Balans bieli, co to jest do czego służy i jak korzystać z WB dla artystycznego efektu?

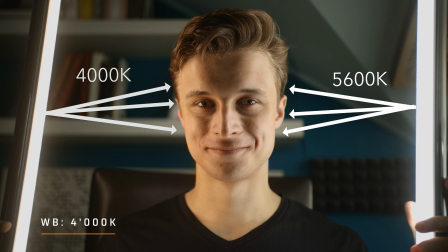[4:17]
Następnie na skali pojawi się temperatura 4000 kelwinów, czyli temperatura zachmurzonego nieba, która jest ciepło-biała. Z kolei czyste niebo, tak jak większość świateł scenicznych, takich jak te, których używam do świetlania siebie i tła, ma temperaturę około 5600 kelwinów. Wspomniana temperatura to tak zwane światło dzienne. Rzadko możemy się spotkać z chłodniejszym światłem, ponieważ nie występuje ono tak często.
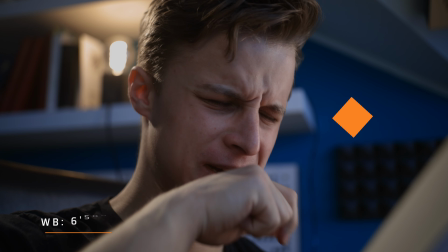[4:41]
Temperatura 6500 K może wystąpić np. po zachodzie słońca lub świetle księżyca. Podsumowując, zazwyczaj chcemy dobrać temperaturę na kamerze do światła emitowanego przez główne źródła światła, tak aby kolor skóry wyglądał możliwie najbardziej naturalnie. Zanim opowiem o kreatywnym użyciu balansu bieli, czyli odejściu od wspomnianej reguły, wspomnę jeszcze jak balans bieli zmienia źródła światła widoczne w kadrze zdjęcia lub filmu. Weźmy na przykład tę lampę ledową, która przypomina wyglądem i barwą żarówki żarowe. Ten model zdaniem producenta ma 3100 Kelvinów. Zobaczmy co się stanie ze źródłem światła, kiedy zmienię punkt bieli i ustawię go poniżej deklarowanej wartości, to znaczy na 2700 Kelvinów.
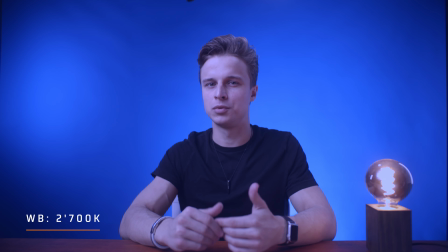[5:27]
Żarówka będzie delikatnie niebieska, nie wspominając już o tym jak tragicznie wyglądam ja.
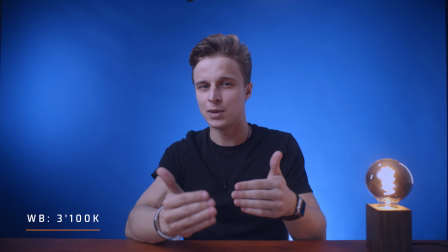[5:31]
Kiedy ustawimy balans bieli na około 3100 Kelvinów, czyli tę samą wartość co źródło światła, Lampa wydaje się świecić białym światłem.
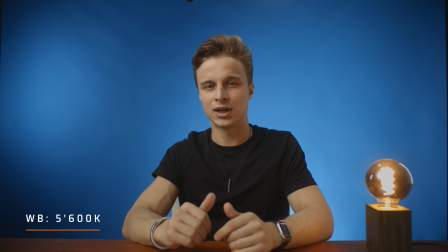[5:39]
Kiedy wrócimy do ustawienia światła dziennego, żarówka będzie wyglądać tak, jak powinna wyglądać, to znaczy na ciepłą barwę 3100 K.
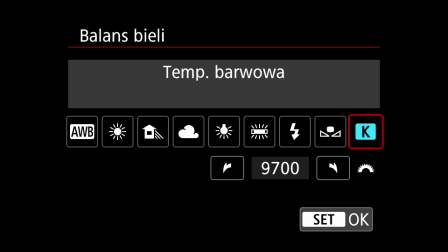[5:48]
Natomiast ciekawy efekt pojawia się, kiedy na kamerze ustawię punkt bieli tak wysoka, jak jestem w stanie,
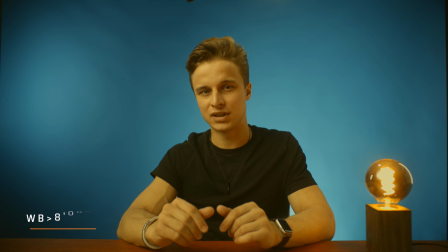[5:53]
czyli powyżej 5600 K. Zauważymy wtedy, że żarówka ma bardziej intensywny kolor niż ma ona w rzeczywistości. Demonstruje to ważną regułę. Każdy obiekt, który świeci światłem poniżej zadeklarowanego punktu bieli, będzie wydawać się być bardziej pomarańczowy. A źródło światła powyżej tego punktu będzie chłodniejsze i bardziej niebieskie. Zobaczmy teraz jak w kreatywny sposób można użyć tej zależności, żeby stworzyć dwa ciekawe efekty, jakimi są kontrast temperatury i noc w trakcie dnia.
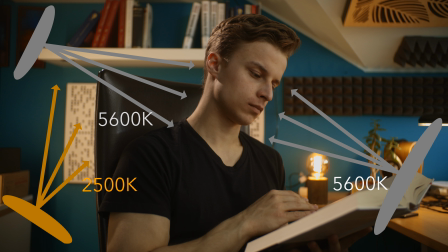[6:26]
Weźmy na przykład tę scenę, w której oświetlam siebie lampą o temperaturze 5600 Kelvinów, to znaczy światłem dziennym, a tło za pomocą światła motywacyjnego, światłem o temperaturze około 2700 Kelvinów.
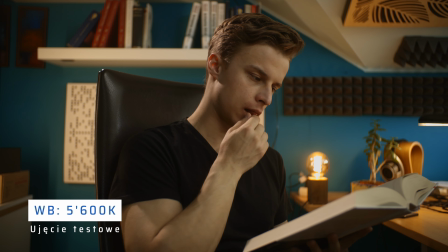[6:39]
Jeśli balans bieli ustawie na 5600 Kelvinów, to obraz wygląda w porządku. Nie ma tutaj żadnego błędu, który razi w oczy, jednak możemy trochę ożywić ten kadr, kiedy zmienimy deklarowaną temperaturę barwową na 4000, nie zmieniając oświetlenia głównego ani tła.
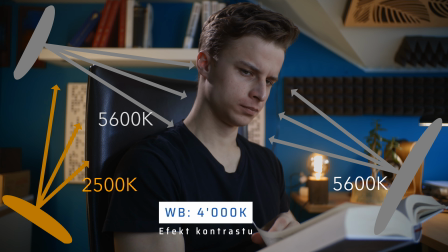[6:53]
W efekcie główne i motywacyjne światło będzie wydawać się odrobinę chłodniejsze.
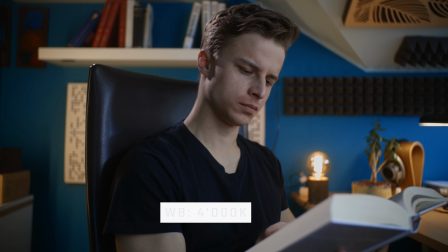[6:58]
Efekt jaki uzyskaliśmy dodaje odrobiny głębi w obrazie, dzięki zastosowaniu różnic w samej temperaturze światła.
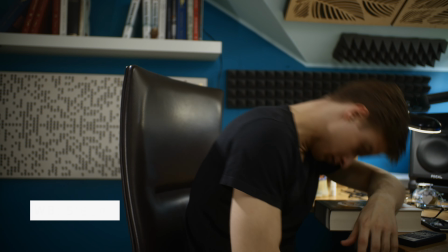[7:05]
Drugi przykład dotyczy wywołania nocy w trakcie dnia. Oba źródła światła świecą z temperaturą 5600 kelwinów.
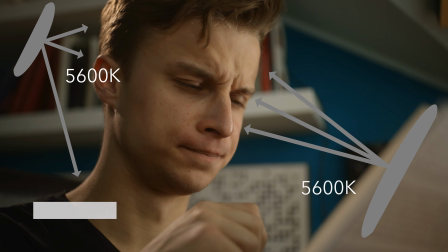[7:12]
Podobnie jak poprzednio, następująca sekwencja nie wygląda źle, ponieważ prawidłowo oddaje kolor skóry.
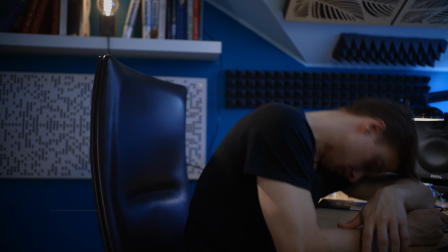[7:17]
Ale jeśli przestawię kamerę i lampę na niższą wartość, Jak przedział między 3200 a 4000 kelwinów,
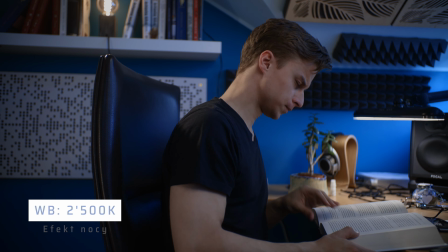[7:23]
tło zacznie robić się bardziej chłodne i niebieskie jak w nocy. Jest to bardzo prosty sposób na diametralną zmianę scenerii, wcale dwie kilkoma przyciskami. Tematyka balansu bieli jest bardzo obszerna.
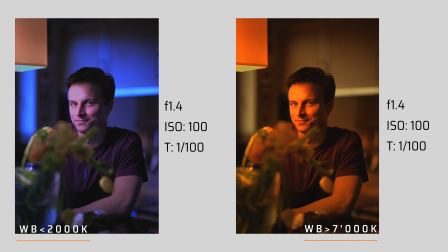[7:33]
Jak widać dzięki zrozumieniu tej kwestii można uniknąć rażących błędów na zdjęciach, jak i tworzyć artystyczne sceny wykorzystując wiedzę o tej dziedzinie. Jeśli nie odpowiedziałem na jakieś pytanie, to zachęcam do stawienia go w sekcji komentarzy tego filmu. A jeśli materiał się spodobał, to zostaw łapkę w górę i subskrybuj ten kanał, żeby być na bieżąco z nowymi materiałami o fotografii i filmowaniu. Z mojej strony byłoby to wszystko. Do zobaczenia.